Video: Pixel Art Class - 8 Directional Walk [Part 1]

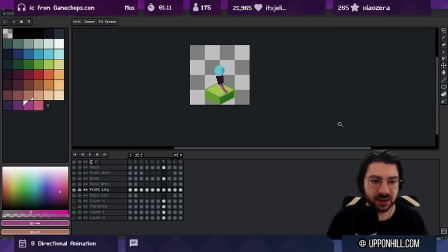Okay And that means that this frame can now now be closer right
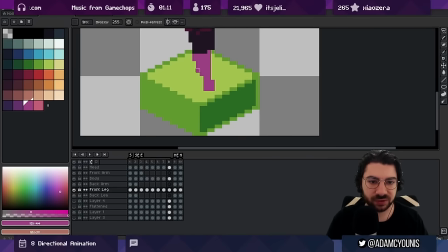because we have it we had it almost level before but now because we're moving More in general it's fallen behind. It's too too close to the center
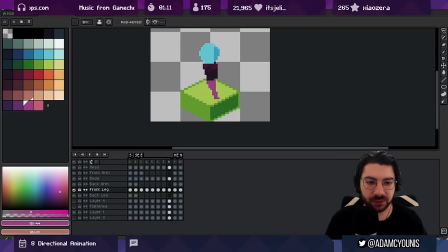Okay, because we started with an idol This is a very upright pose that we're working with here and I want to incorporate a bit more of a forward lean
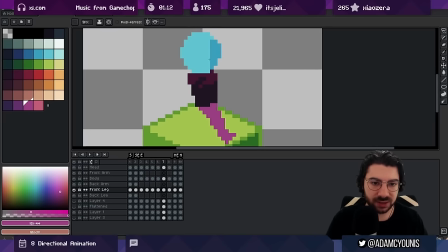So I want to Bring the head maybe a little further forward just for these frames
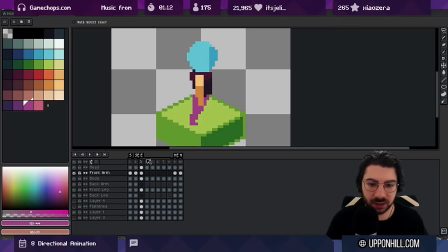and Even the chest I would say is like to it's the whole like way that the body is like framed is maybe a little too too steady to even
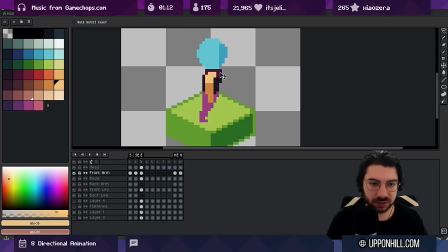So we are working with a very chibi kind of perspective here So it might be a little difficult especially before we have
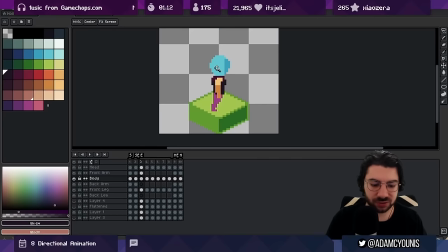the final pixels in this 32 by 32 sort of sizes Admittedly quite difficult.
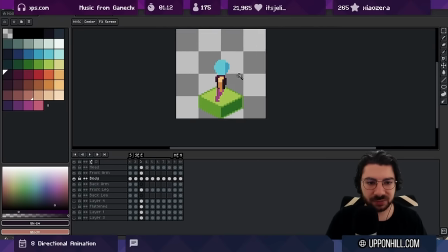It's quite counterintuitive The way that pixel art tends to be harder to work with in my opinion
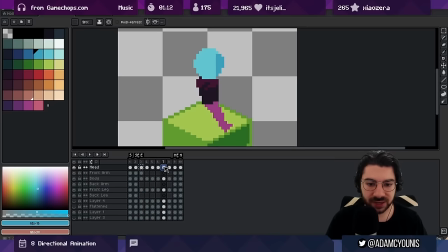When you are working with smaller Sprites people usually pick smaller canvases because they think it's going to be easier, but it's it's harder my opinion basically that the pixels
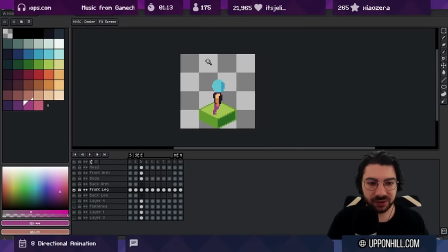matter more so one thing I'm not loving here is that the
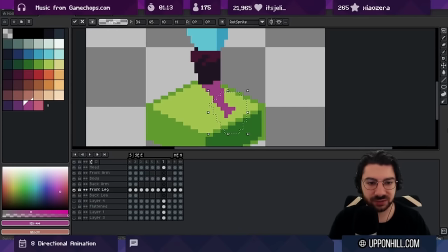length of this leg now is a little too too much so we can try to bring this up a little
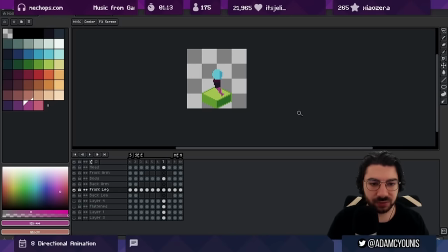we could also bring the body down that's an alternative so on
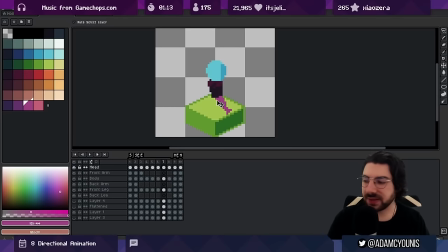this frame we drop the body and drop the head and that's natural right if you have again if we have like
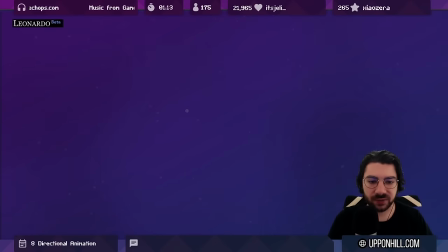a scenario here where we have imagine a this like the hips here. The length of this leg when it's standing flat, that's our knee, is longer than when the leg is extended. Well, it's taller at least. It's the same length, so you have to be able to rotate this.
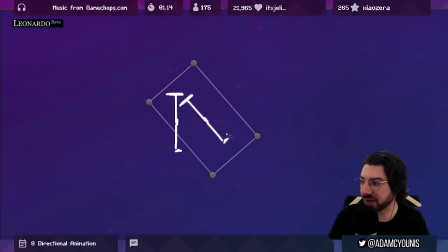It can't reach as far down, but remember we are on the ground, so if you think about it, the hips, this is a bit dramatic,
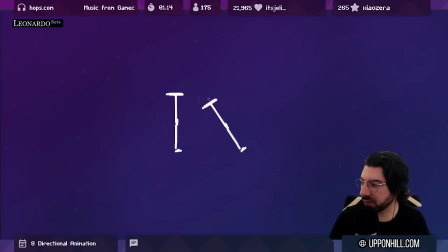but the hips have to drop for this foot to catch the body on the floor the hips have to be lower on this frame essentially we can have
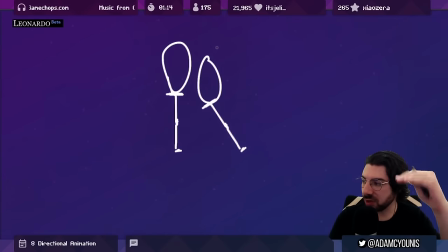the body one pixel or a couple of pixels lower on the frames when the legs are
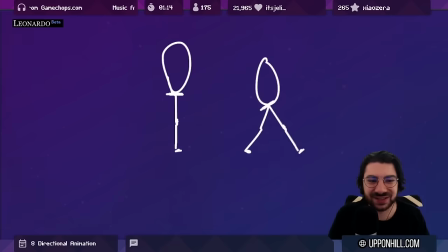like this because physically they have to be so that's kind of what's making up for
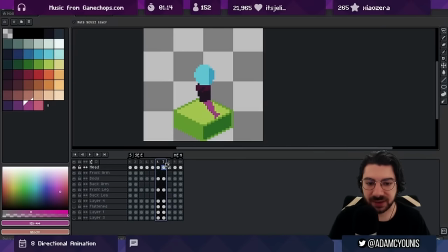in this context here that's what's making up for this leg being forward like this because otherwise if we keep it like
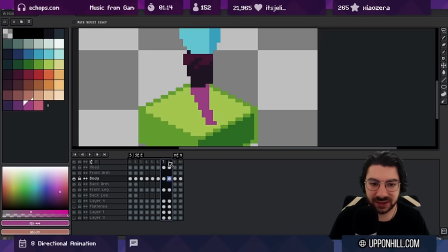this the length here is actually longer than than this leg if we don't bring the body down and
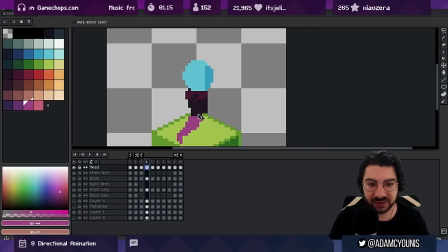we have two of those frames so on the other side this would be the same thing so